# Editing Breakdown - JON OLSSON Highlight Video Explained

And so basically that's the entire thought behind how to edit to the music.
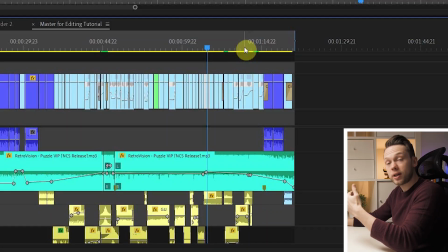8:23 And then later on, basically, as you can see here, the music is just slowly fading out when the video comes to an end, and then when he starts talking again, gives his final statement. Now we have the story, now we have the music. What we now need to do is to edit the actual clips to that audio. And for that, I went through the entire catalog of vlogs that I had from him and looked for a couple of clips that perfectly fit to this.
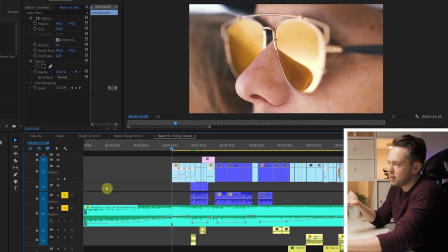8:42 So in the beginning, what I wanted to do is with the first couple of clips, give you like a, what's this all about? And so with the first one, you just see him, you're intrigued, hey, this is these super crazy golden sunglasses.
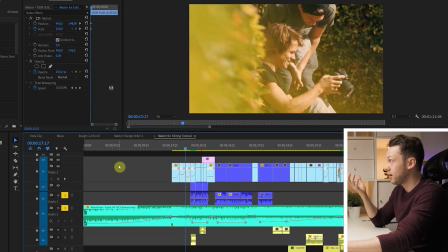8:51 Then, okay, it's him and his girlfriend, it's him with a camera, and then it's them traveling to crazy destinations.
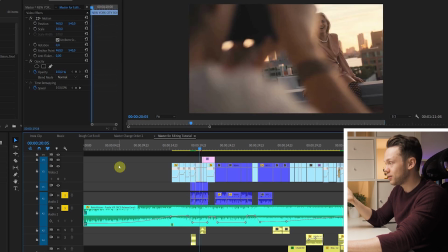8:56 And basically, if you would describe his channel, that's exactly what it's about. And so I figured these couple of clips in the beginning were perfect to describe that.
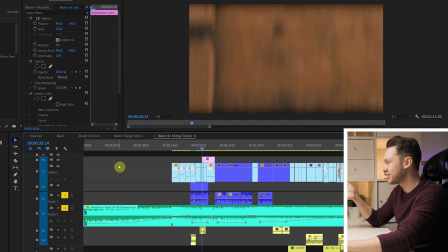9:02 And then, of course, the legend himself, Benjamin Ortega.
Life is good.
Back then, he still had his long hair.
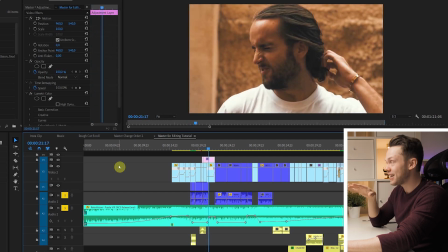9:07 Benji, I'm gonna be honest, I like the new haircut much better.
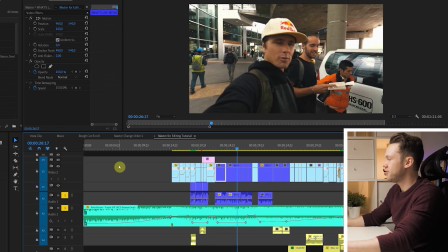9:10 And then also I wanted to have a part where he's actually talking on camera, and I figured these ones were perfect because that perfectly describes how they are rolling. Always late on time, always in a rush, always without a real plan,
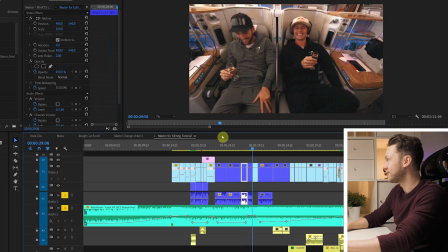9:22 but then again having fun with it and figuring it out in the end anyway. And then of course this crazy man here lived to the max.
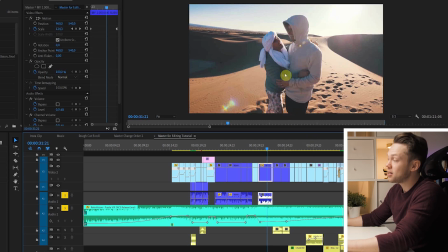9:29 He needed to be in the video, so I knew that I wanted to have his statement also on, especially since that was the moment when they were actually celebrating his 1 million subscribers.
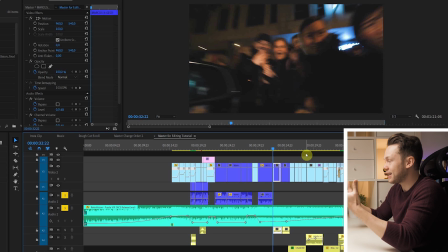9:37 The next thing I wanted to actually show is to give an impression how that actually looks like. 1 million people, that's exactly what happens. People come up and they show up and they want to meet him in person and they celebrate him like crazy. So that's exactly what I wanted to show. That was the setup for the story that I wanted to communicate in the actual visuals. And then of course it builds up to the fast part of the video. So now needs to come the crazy stuff, the crazy footage with insane cars, with the yachts, with the flying helicopters and so on.
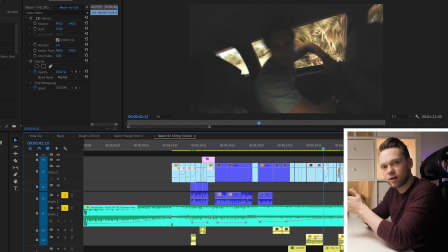10:02 And that's exactly what's building up right here. Now this was the perfect part to transition clips in between that fit to each other. Underwater, another shot underwater, but now they're at the beach. From the beach, they go to the boat. More on the boat, now on a yacht, on a jet ski. The clips, they have something in common. That's why they fit well together and why I edited them behind each other.
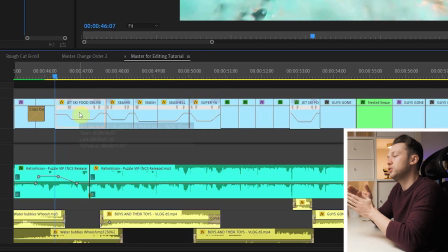10:21 And then what you also see here is I used a lot of speed ramping. Speed ramping I often use to transition from one clip into the next one to make the connection more seamless.
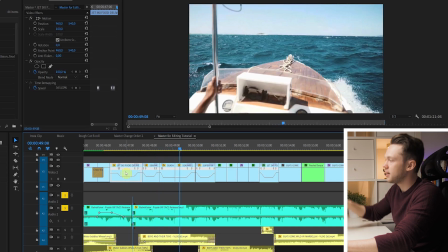10:28 So here, slow motion, and it waves as if though you are actually on the boat.
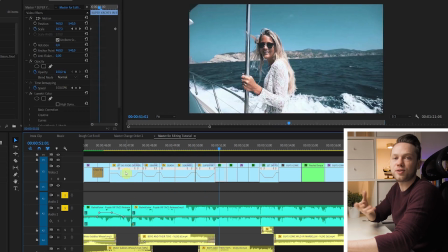10:34 So here, it speeds out so that it gives you like a little bit of that extra feel that you're actually on a boat.
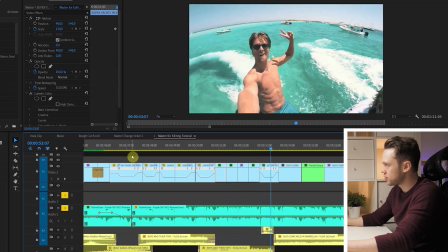10:40 Here again, slow motion in between.
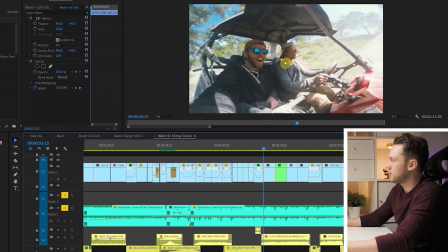10:43 And then from that water sequence, it's similar framing, so I shot to this one, and then it's coming the car action sequence.
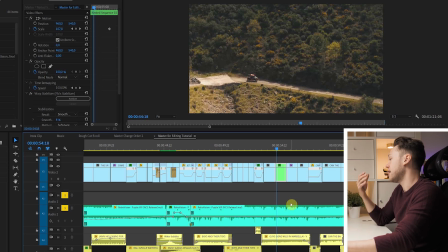10:50 And again here, similar clips edited behind each other that have a similar topic, that have a similar motion, that go in the same direction. And that's how they match well together. And just those tiny things make it a bit more interesting and more engaging to look at. And of course, when you see this, the intention was someone sitting there behind the computer and thinking like, what the hell is going on?
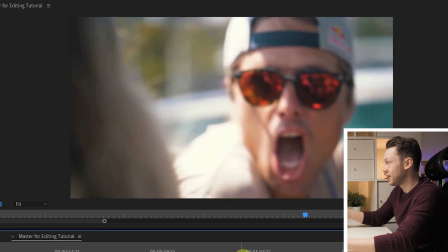11:11 So I was looking for exactly such an impression, and we perfectly found that.
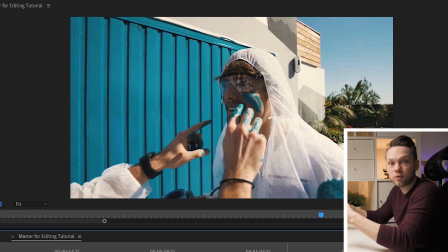11:17 And then since his entire vlog is about getting to know him in person, getting to know the people around him and making it a very personal thing, I knew that there needed to be a lot of showing faces,
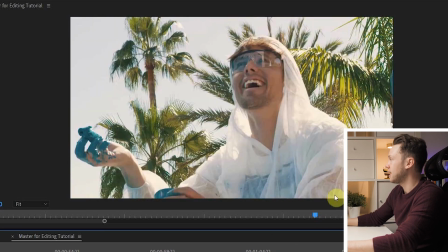11:26 showing how fun things they do, how they're enjoying life and what's going on with them, here quirking around.
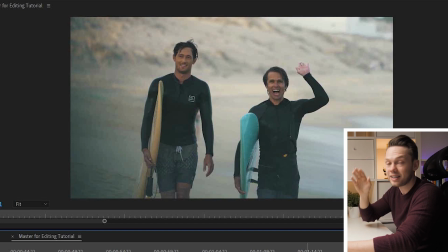11:34 And it ends with this shot, very invitingly giving you a high five to that final beat in the music. Yeah, that's how we like. And now we're gonna look at the sound effects, because to make it really engaging, it makes such a difference if you put some more ambient noise and sound effects under it. And as you may have heard it in the beginning, you didn't really notice, but there was always like the car sound, the jet ski sound and so on. So we're gonna look at the middle sequence and pay attention this time to these layers down here where you see the sound effects,
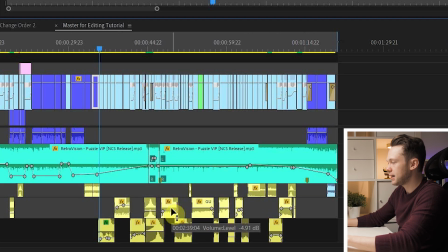12:00 and we're gonna mute the music so that you can only pay attention to seeing the imagery with the sound effects.
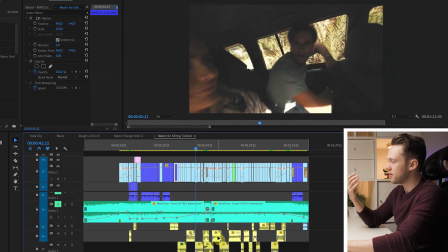12:06 So here comes the part where it's building up to that fast-paced part in the music, and here to the swooshes.
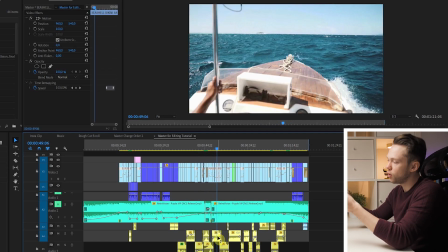12:15 Super important. And then on the boat also to give that wave crushing sound.
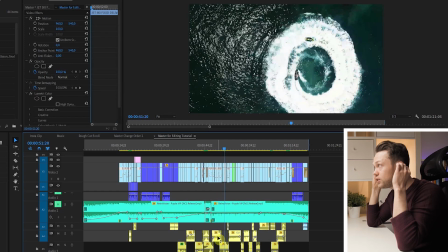12:22 If you see a jet ski, then you also need to hear a jet ski, because that brings you way more into the video.